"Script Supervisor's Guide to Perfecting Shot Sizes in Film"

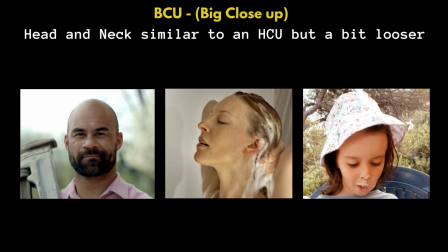The next one up from that would be a big close-up. Now, this shot includes the head and the neck.
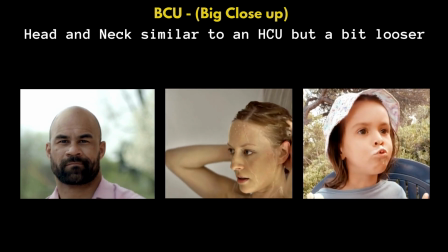So it's similar to a head close-up, but now you're seeing the entire neck as well.
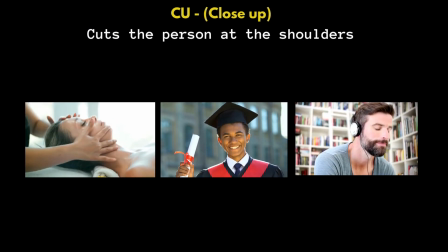Then finally, we have a close-up. Now, this shot includes the shoulders.
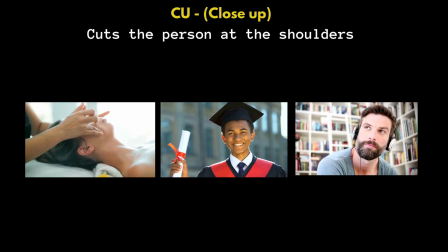And as you can see, it's a little wider than the other shots that we were talking about. But I know what you're saying. All these shots look almost the same.
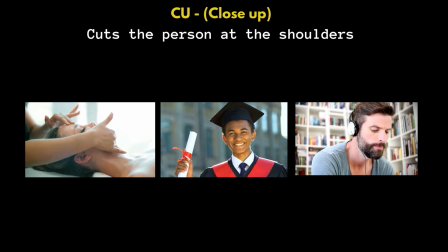And you're right. And sometimes I'll opt to lump some of these shots together. It really just depends on the pace of the show that you're on and how detailed you want to get in your descriptions.
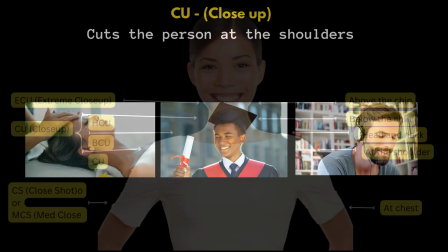Now, let me show you what I mean by that. For me, sometimes if the shot is within a head close-up,
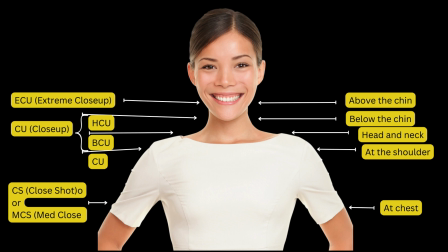a big close up or a close up, I might just call it a close up. Because when the actors are moving around, they may be going in and out of a head close up to a close up. And by labeling it a close up, it makes it easier for the editor when you have one shot instead of three when the sizes are so close.
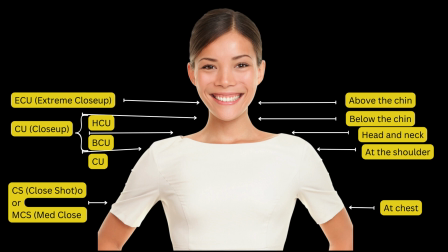But just remember, you always want to give it a new letter when the shot changes. But when you can't and they're moving so fast sometimes, just make sure to make a note on that take that it was slightly tighter or looser so the editor knows.
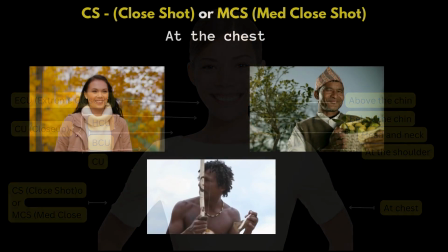Now let's go on to the next sizes. The next size would be a close shot or a medium close shot.
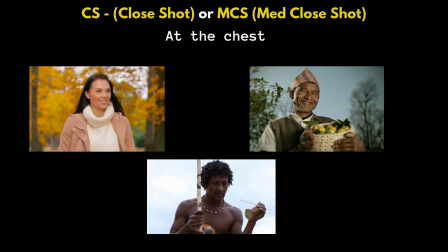Now, this one cuts the person in the chest area.
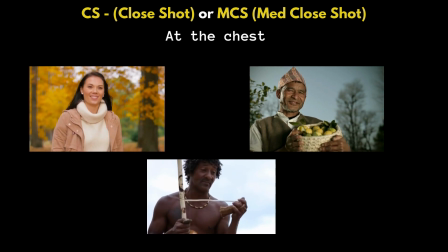Now, you may hear the term two T's when referring to this shot sometimes on set.
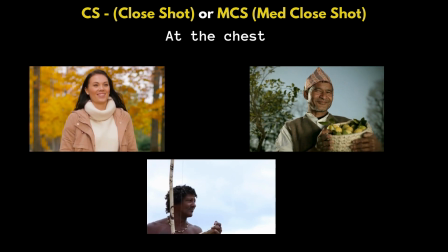And I'm not going to go into detail as to why it's called two T's.
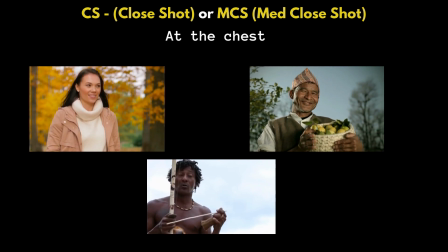I'm just going to let you use your imagination.
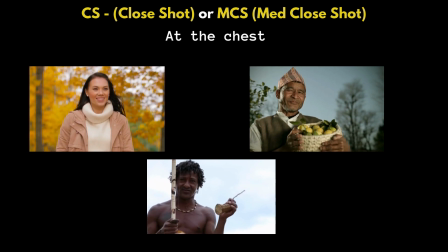But thankfully, it's starting to be phased out more on set simply because it makes people feel uncomfortable, myself included.
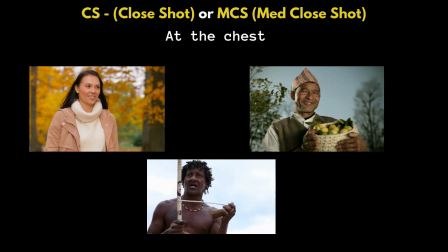I just want to bring it up so that if it does come up on set, you aren't totally in the dark as to what size they're referring to.
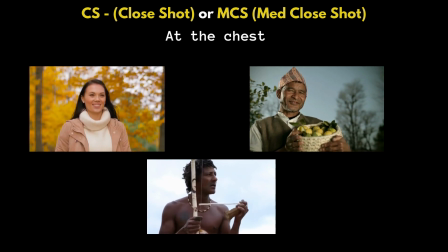Okay, so now let's look at some wider shots.
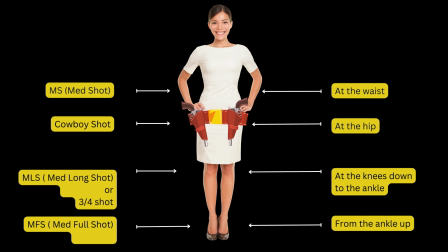Okay, so the shots we'll be going over in this section will be from the waist all the way down to the ankles. I put a little gun belt on our model here to show where the cowboy shot would be. I just thought it was kind of cute. So let's take a look at some examples of some wider sizes now.
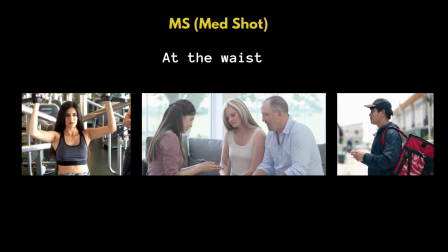This is a medium shot. Now, it's a pretty cut and dry shot. It's a shot that cuts someone or a group of people at the waist. Now, they usually use this size for shots where people are interacting with each other
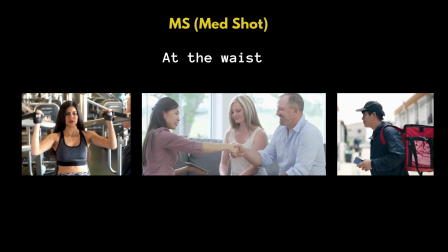because you can very easily see their facial reactions and body movements.
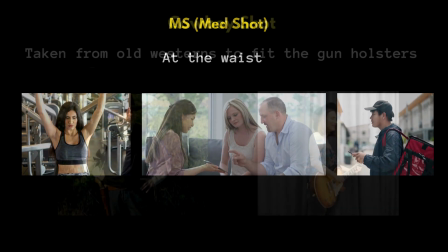So, this is a very common shot. Then we have our infamous cowboy shot.
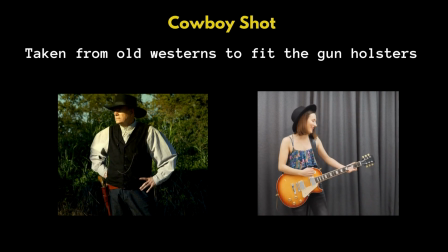Now you can see why I put a little holster on our little girl there. The reason they call it a cowboy shot is from the old Western days.
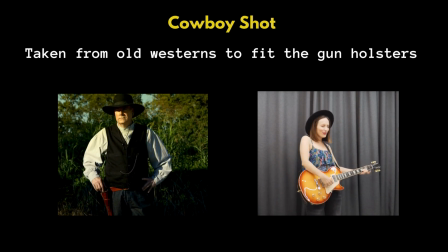Now they wanted to make sure that the guns were in the shot, so they always widened the shot out to include the guns.
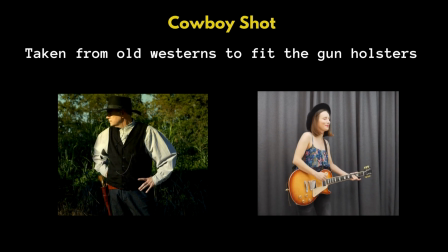And it was also a good size for when they were, on horseback. So when they say they want a cowboy shot, it's always going to cut around the thigh area.
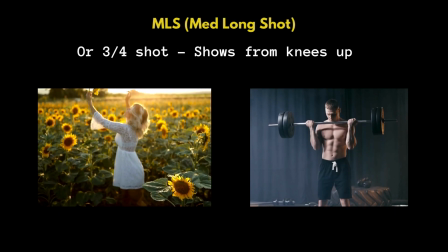Then you have the medium long shot. Now, it's also called a three-quarter shot because it cuts the person three-quarters of the way down the body.
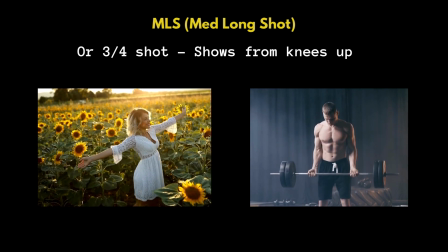And so it usually cuts the person around the knees up. Now, this shot is often used to show a bit of the surroundings.
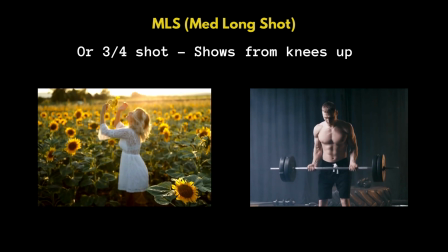So, like in our first shot here, you can see the pretty field and the woman is twirling in it, and it's a really nice composed shot.
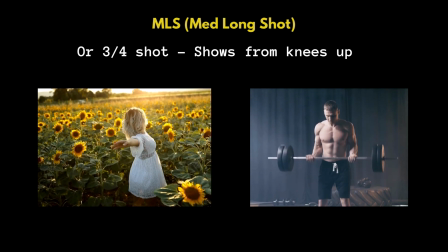Now, if we were closer, we would lose a lot of the scenery and we would also lose a lot of her twirling.
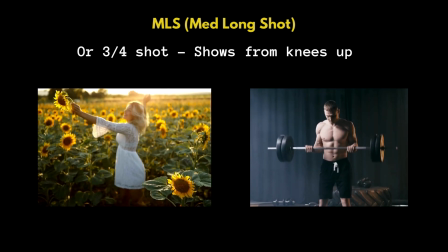We may cut her off at the arms or something if it was a tighter shot. And this way, we see the whole area.
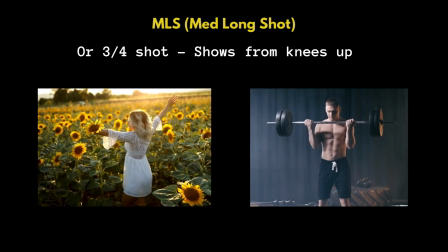And in our gym shot, because it's a bit wider, we can see the full length of the dumbbells as well.
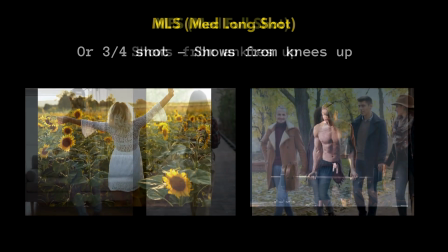So let's go on to our next shot. This is a medium full shot.
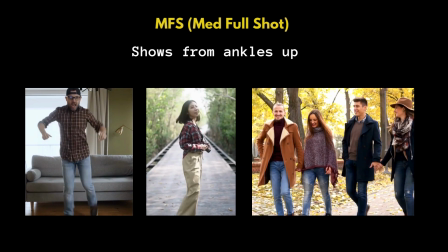Now, these shots are from the ankle up and usually don't include the feet.
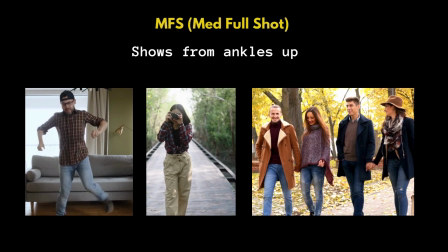Now, this is a nice shot size because it's wide enough to show movement,
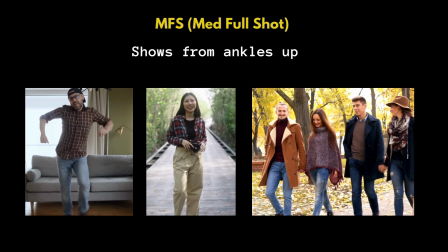but close enough to still show expressions and interactions with other people.
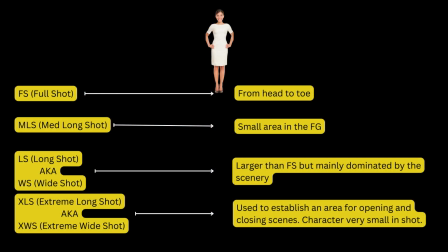So let's get into the bigger shot sizes now. These are the shots that will show more of the scenery and will tell more of the story of where a person is.
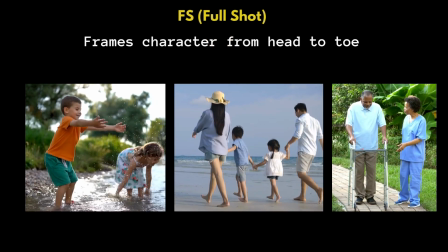Here are some examples of full shots. Now, a full shot is like the big picture, okay?
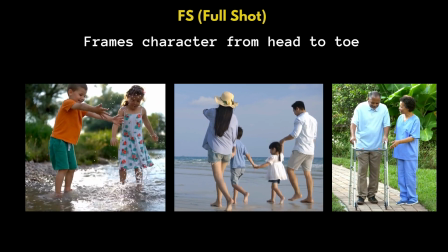It'll show a person or a group of people from head to toe,
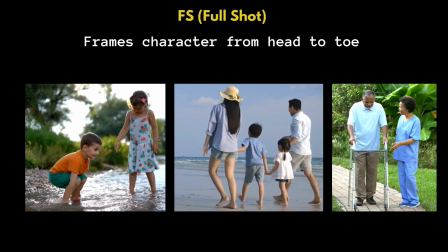and it's the perfect way to show the whole scene, especially in action sequences.
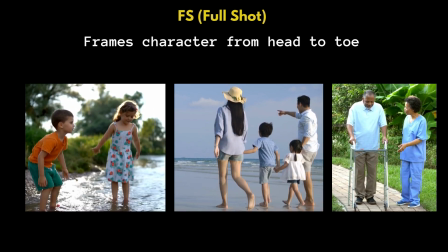So, like these kids playing in the water on the left here, or the family strolling on the beach in the center.
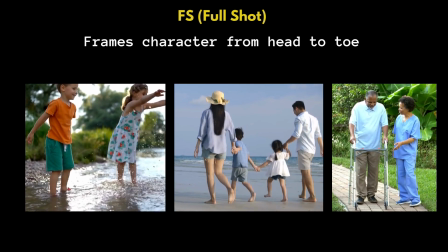Now, it's also a great way to tell a story, like this man on the walker on the right.
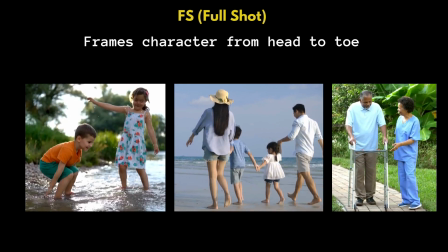It tells the story that we can see that he's progressing with his rehab.
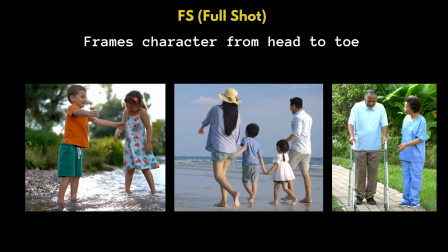So these full shots are a great way when you want to get all the action in one shot.
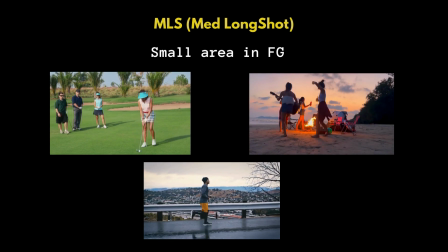Now, a medium long shot is a wider shot than a full shot, and it includes a small area in general around the subject. So these shots are great for character movement and a way to show how the character is interacting with the environment.
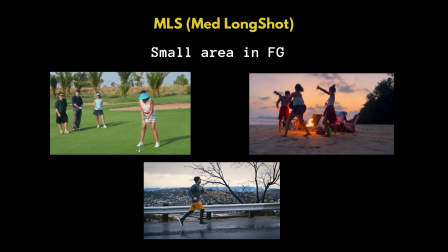Like a group, like this group here on the golf course. It shows maybe it's the woman's first time on the golf course. You see her missing the shot a couple of times. Then you see the group on the bonfire. These people are having a party on the beach, which is great. And then finally, the man is jogging on the bridge.
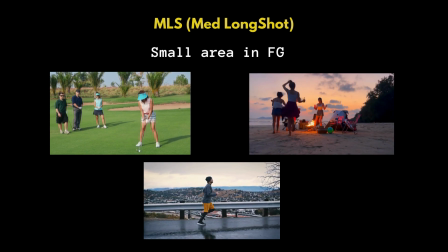Now, all these shots show how these people are interacting with their environment. So, you need a wide enough shot to be able to show this, and a medium long shot is a perfect size to show all the interaction.
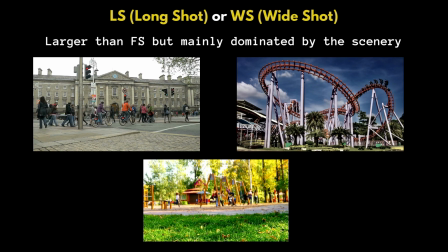So the next size up would be a long shot, or also called a wide shot. Now, this shot is wide enough to dominate the scenery, and people are small in the frame. It gives a sense of scale.
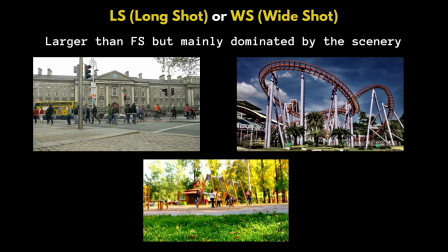So it lets the people watching see the relative size of the characters and the objects and compare them to the scenery around them.
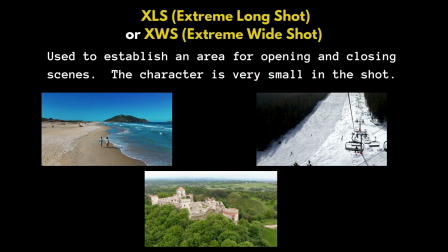Then finally, we have an extreme long shot or an extreme wide shot. Now, these shots are used to establish an area or to open and close a scene.
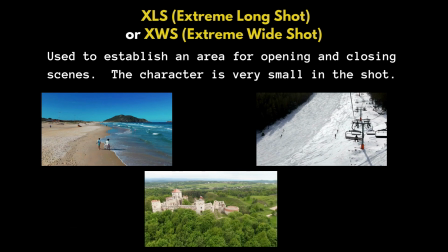For example, say the scene on the left is about these two people walking down the beach and they're having a conversation.
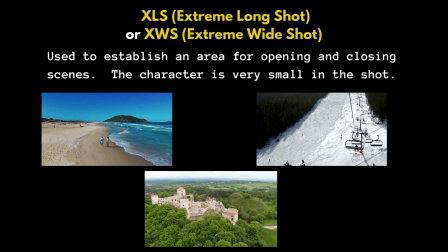You might want to use this shot to open the scene before you go in for coverage on the conversation.
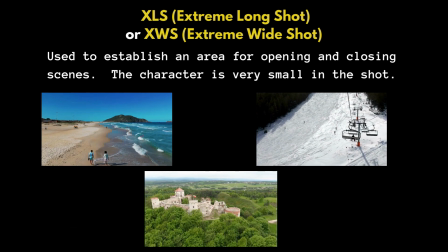Then on the one on the right might be a scene with two people having a conversation on a ski lift. And in this scene, one of them might turn to the other and say, "You know what? I'm really afraid of heights." And it would be a good shot to cut to show
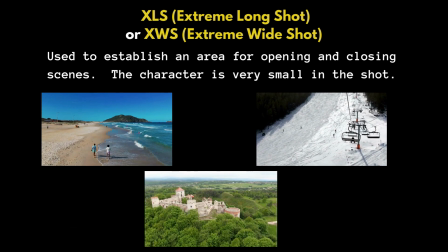the person's POV of how steep the hill is. So that's another way of using it. Then we have the bottom shot, which could be an establishing shot of the castle
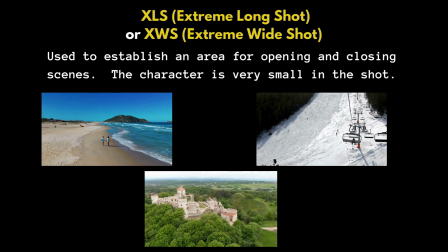at the top of a scene to show where we are before we cut to the car that's driving up to the front gate. So these shots are usually only used for a few seconds. And when you're first starting out,
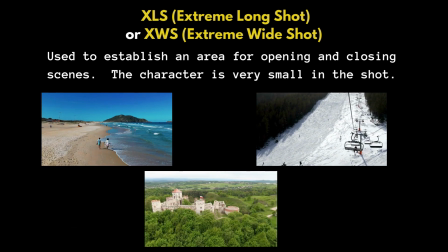a good idea would be to get your stopwatch out and time some establishing shots on some movies that you're watching on TV.
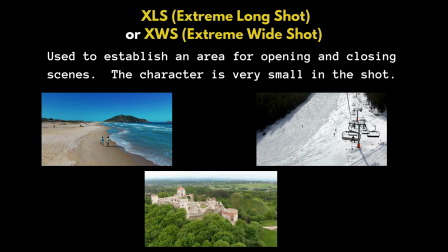Now, this will give you an idea of how long these shots take so that when you're doing your breakdown, you have an idea of how much to credit the shot. Because even when you're shooting these shots, you're going to have to estimate it anyway, because chances are it's going to be a very long take.